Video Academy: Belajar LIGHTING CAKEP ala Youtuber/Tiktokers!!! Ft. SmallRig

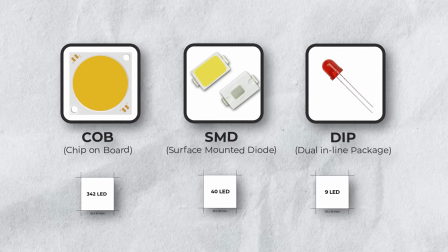4:07 DIP punya kepadatan 9 LED per 10x10 mm. Biasanya COB light itu bentuknya kayak gini-gini nih.
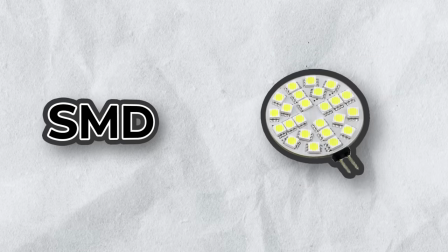4:15 SMD light itu bentuknya kayak gini Dan di IP light bentuknya kayak gini Tapi
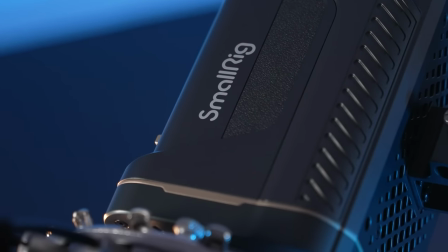4:20 sebenernya untuk hal ini kalian tuh gak perlu pikirin aspek teknisnya Milih lighting sampai ke
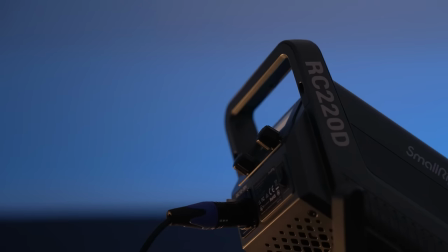4:25 jenis kayak gini Intinya kalau untuk key light gue akan lebih pilih COB Karena
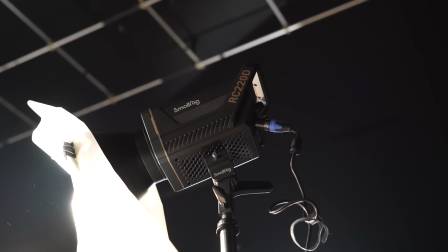4:29 dengan density LED yang padat lightingnya bisa jauh lebih terang Selain lebih
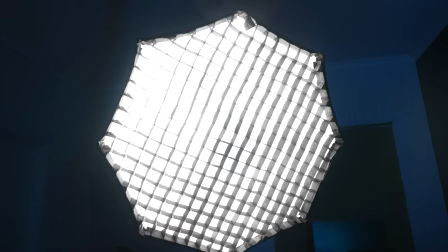4:34 terang COB light ini juga lebih hemat daya dibandingkan jenis LED yang lain Oke sekarang kita akan bahas tentang 3 point lighting Key light itu artinya sumber cahaya tertinggi untuk menerangi subjek Idealnya key light memiliki temperatur yang netral Cahayanya cukup
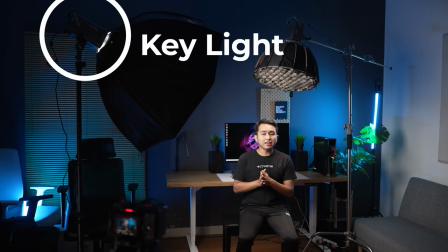4:51 terang dan memiliki modifier yang bikin cahayanya itu soft Jadi cahayanya itu nggak harsh kayak gini nih Aduh si lobet Jadi yang soft soft aja kayak gini Di marketplace itu banyak banget opsi yang cocok buat dipake untuk lighting key light kayak gini Tapi kalau gue sendiri
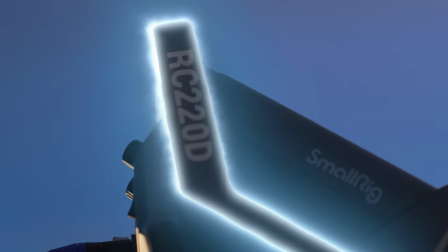5:06 itu pake produknya small rig Yaitu small rig RC220D Day itu artinya daylight Jadi temperaturnya itu locked di 5600 Kelvin Nah kenapa
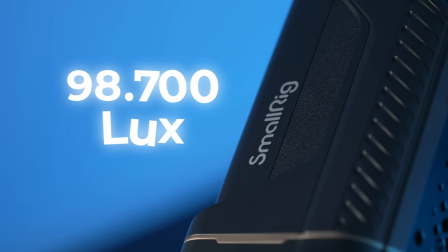5:17 gue pilih lighting ini juga? Karena looksnya Nah lighting ini sendiri itu mencapai 98.700 lux dengan reflektor Nah ini tuh maksudnya cone reflektor bawaan ya Tingkat keterangannya ini ideal
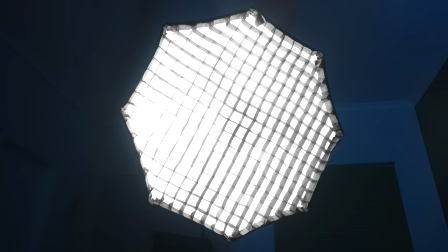5:29 Karena untuk dapetin cahaya yang soft Kita itu harus pake diffuser Dan ini akan mengurangi
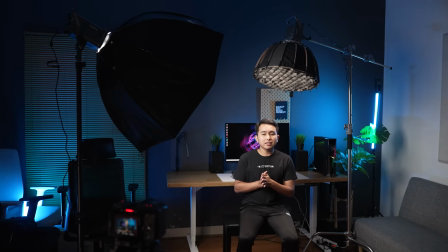5:34 overall intensitas cahaya yang kita dapatkan Nah seperti yang gue udah jelasin tadi Ini tuh ideal banget Kenapa? Karena kita mau pakai modifier apapun ini tuh oke banget Bakalan tetap terang Nah untuk key light gue
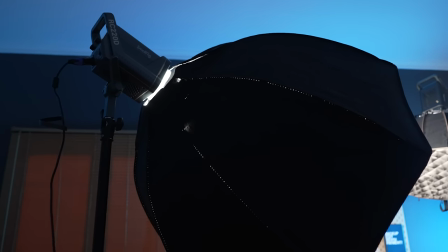5:46 menggunakan octa softbox dengan ukuran 80 cm Dengan tambahan grid untuk memfokuskan
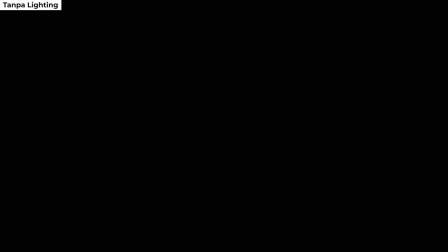5:52 cahayanya Ini ketika gue nggak pakai lampu Ini ketika gue menggunakan key light Nah
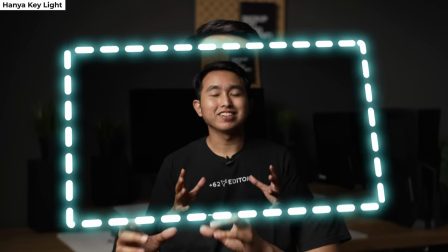5:58 seperti ini Oke ini ketika key lightnya gue kecil sama gedein
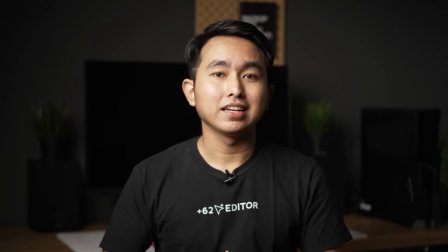6:03 Jadi intensitasnya gue bisa turunin dan naikin Ini ketika gue tanpa menggunakan modifier Terang betul?
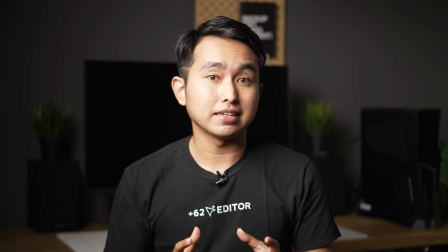6:13 Ini ketika gue menggunakan modifier Nah kenapa kita pakai yang seterang ini Itu
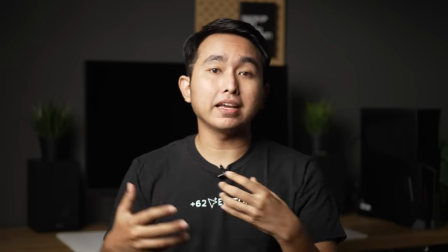6:19 salah satunya karena Kalau misalnya kita pakai yang 60W gitu ya Biasanya akan terlihat
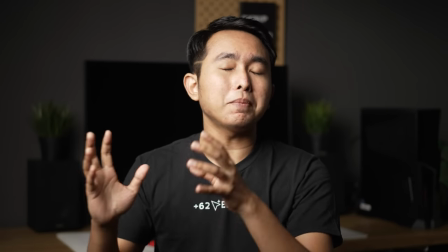6:24 terang banget nih ketika keylightnya doang Tapi ketika lampu-lampu lainnya lah Itu
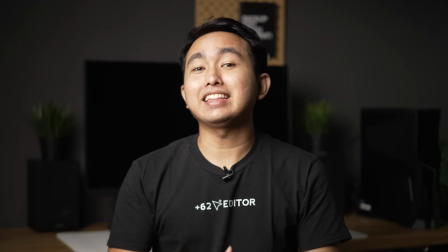6:29 kalah sama lampu-lampu yang lainnya Keylight harus punya intensitas yang paling terang Oke, 3 point light yang kedua adalah hair light. Tujuannya adalah untuk memberikan separasi antara subjek dengan background-nya. Nah, ini efektif banget kalau misalnya setup kalian kayak gue nih. Gue pakai baju hitam. Background gue ini aslinya juga hitam. Nah, dengan adanya hair light ini, gue sebagai subjeknya itu lebih ada separasi dengan background-nya. Nah, untuk urusan hair light itu ada 2 pilihan ya. Misalnya mau RGB atau yang kedua kayak gue nih. Nah, kalau gue cuma pilih antara warna cold sama warna warm. Makanya gue nggak pakai lampu RGB, tapi gue pakai lampu yang punya B color.
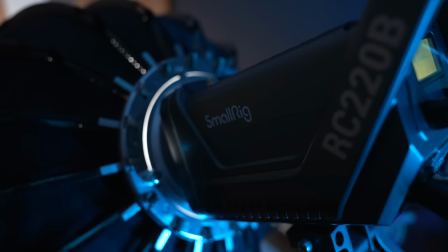7:10 Kalau gue sendiri itu pakai small rig RC220B. Nah, B ini maksudnya adalah B color.
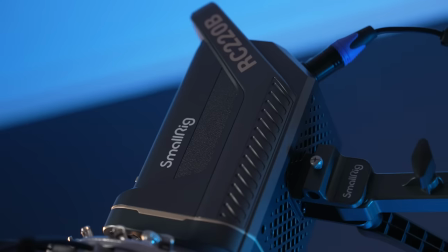7:17 Untuk speknya itu sama kayak lampu yang sebelumnya, yang seri D. Tapi ini temperaturnya bisa diubah, bisa warm dan juga bisa cold.
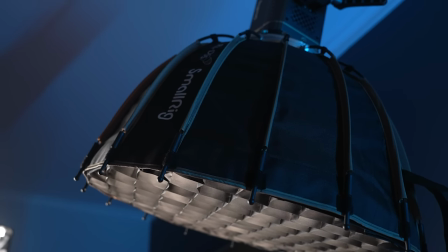7:26 Nah, untuk hair light ini gue menggunakan parabolik softboxnya small rig yang ukurannya itu 55 cm dengan tambahan grid untuk memfokuskan cahayanya. Nah, kedua lighting ini, baik yang seri D maupun seri B, itu kompatibel menggunakan V-mount battery dengan tambahan plate RAV1 yang kalian bisa beli secara terpisah.
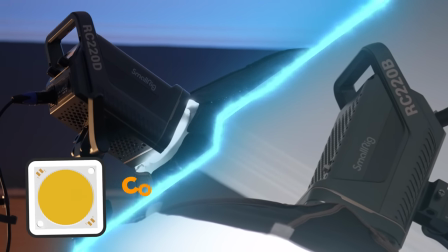7:45 Baik RC220D dan RC220B menggunakan LED COB yang membuatnya sangat terang dan juga hemat daya.
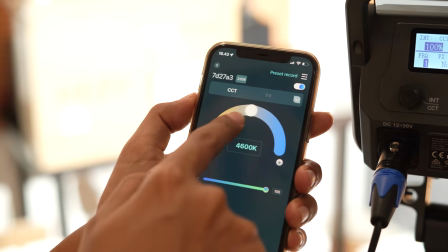7:54 Kedua lighting ini juga app controllable. Kalian bisa menggunakan aplikasi yang namanya Small Go Go.
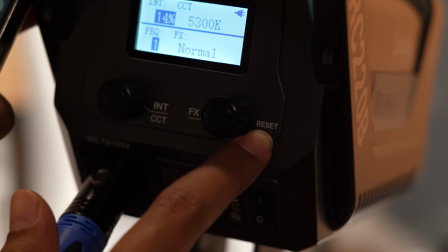8:00 Lalu kalian tinggal klik reset button, ditahan untuk masuk ke dalam pairing mode-nya.
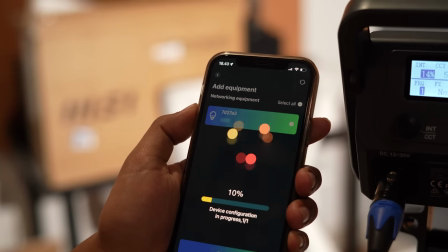8:05 Lalu kalian tinggal langsung select aja lighting-nya dari aplikasinya. Ini ketika gue tidak menggunakan hair light.
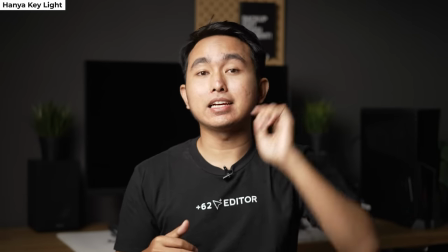8:13 Oke? Dan ini ketika gue menggunakan hair light.